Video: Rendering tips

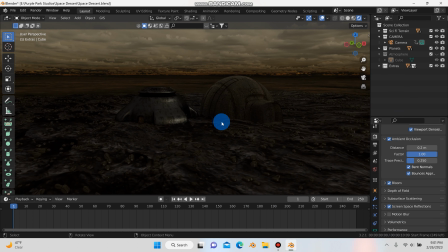0s
going on, everybody? It's Patrick from Purple Park Studios. Today I want to show you how you can take a scene like this that
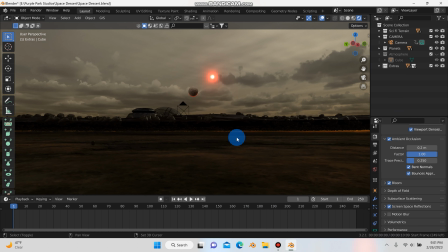6s
doesn't look that great and turn it into a really nice render.
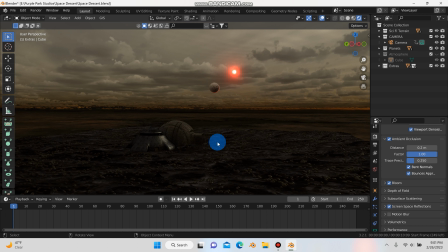11s
So today we're going to talk about some things that you can do before you hit render that can just take your shot to the next level.
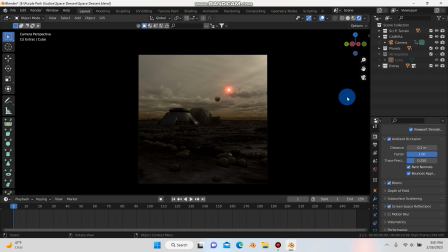20s
So we're basically going to turn this shot into this shot right here, okay?
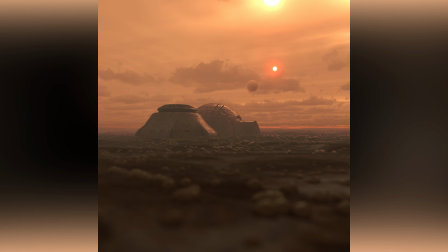24s
And there's a bunch of things you can do to make this happen without having to go into the compositor
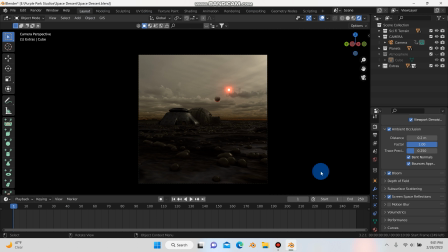30s
and do a bunch of stuff. Just a couple simple things that you can do right up here in the workspace. So the very first thing, and I'm not really going to spend much time on this because I think that if you're watching this video you probably already know this, but just make sure you have ambient occlusion, bloom, and screen space reflections turned on. I mean, just make sure that you're doing that.
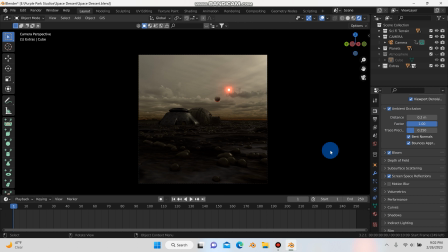47s
But the thing that I really want to talk about today that could really take a photo or a render to the next level is down here. And I think that a lot of people don't use this section of Blender much, but if you go under color management, so if you go scroll down and hit color management here,
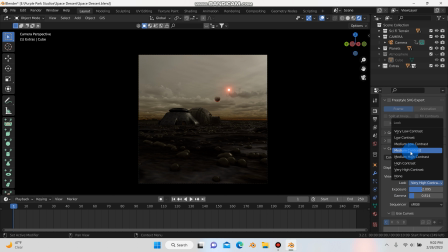67s
it should be under filmic. That's how it should start, and it's going to be like a medium contrast, so it's going to look very bland. So by changing this view transform from filmic to standard and then playing with this, I usually like a high contrast or very high contrast. I think I went with high contrast for this one.
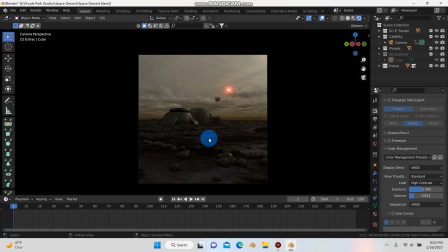86s
So already right there the render's looking a bit more realistic, a bit more crispy. So that's one thing that you can do. Before I even get into this, the curves and stuff down here, there's a couple other things you can do that just will help take your render to the next level.
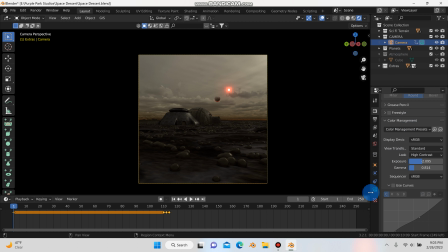102s
The camera. Once you find that shot that you want and you have your camera set up, click on the camera down here and make sure you're using depth of field. So the way I'm using it here is I use this eyedropper tool and I've selected one of these
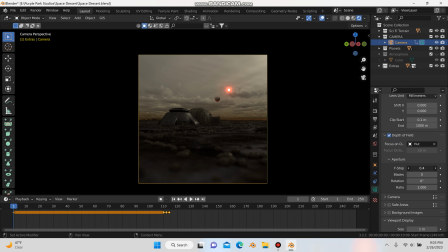118s
objects for it to focus on, and then I play with the f-stop here, and the higher up the f-stop the clearer, and the more you bring it back the more depth of field you're going to get. The other option you have for that is you don't have to use a focus object, you can just play with the focus distance of the camera. So I usually start by turning the f-stop all the way down to 0.1
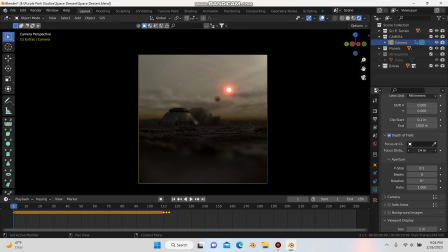138s
and then just play with the focus distance until you bring things in or out of focus. And then another thing that really could add a lot to your scene is I have this atmosphere here,
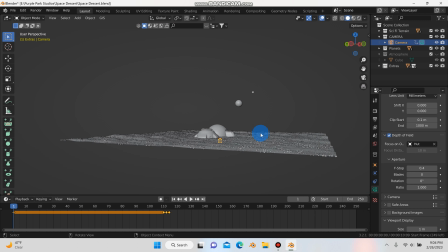150s
so I'll scroll out here and I'll actually go to this mode here. So if I'm in my modeling mode and this atmosphere, it's just a big cube.
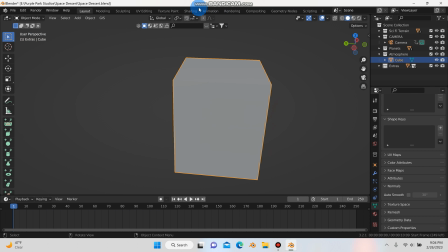158s
It's a big cube, and if I select it and go to my shading editor, you'll see that
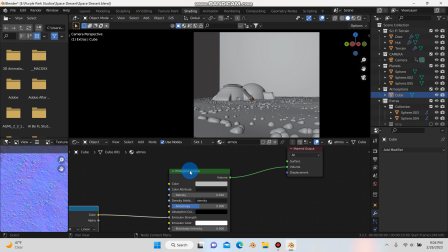167s
object here, you'll see that I have a principled volume with a color ramp going into it. So if I go to layout and I go to rendered mode,
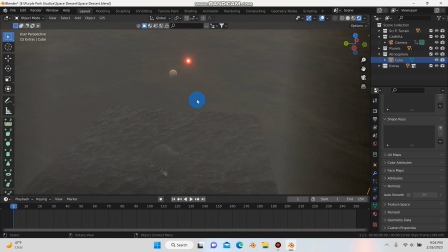177s
if I zoom in here, you'll see that it's fog, and the fog works really nice.
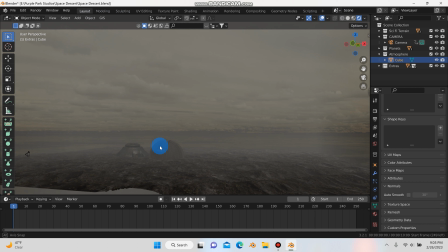182s
It's like a mist depth in the air. It creates an atmosphere, and it works really nice in Eevee.
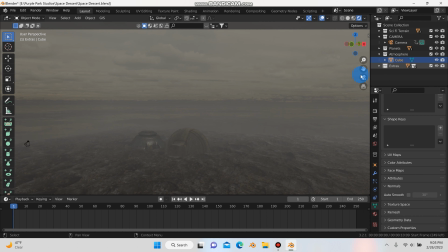188s
It works even better in Cycles, but it does work really good in Eevee too. So now if I go to my shot, you can see with the fog off,
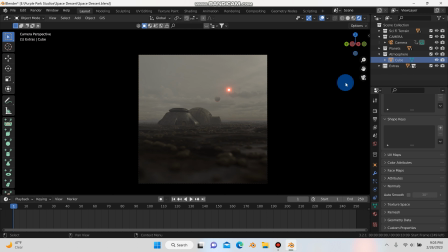197s
it looks like it still looks good, but with the fog on, it's just starting to add a little bit more like atmosphere. So it's really starting to help make this feel more real. So one of the last things I want to touch on, because I want to keep this short, is it's back down here under the render properties under color management.
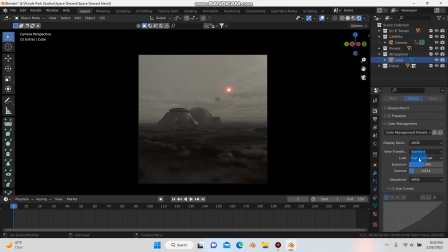215s
So we looked at the view transform and the look, we changed it to standard and high contrast. I did play a little bit with the exposure and gamma, so I would recommend maybe doing that if your shot needs it. But then if you check this use curves right there, this with the fog and the atmosphere, the depth of field, and now this color,
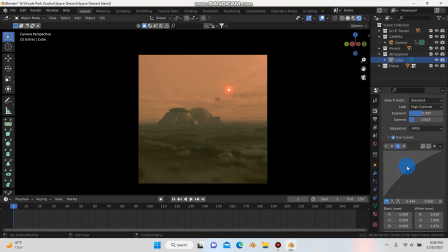236s
using these curves, you can just select a spot and you can move them around and do different stuff until you get the look that you want. And it's just so fun.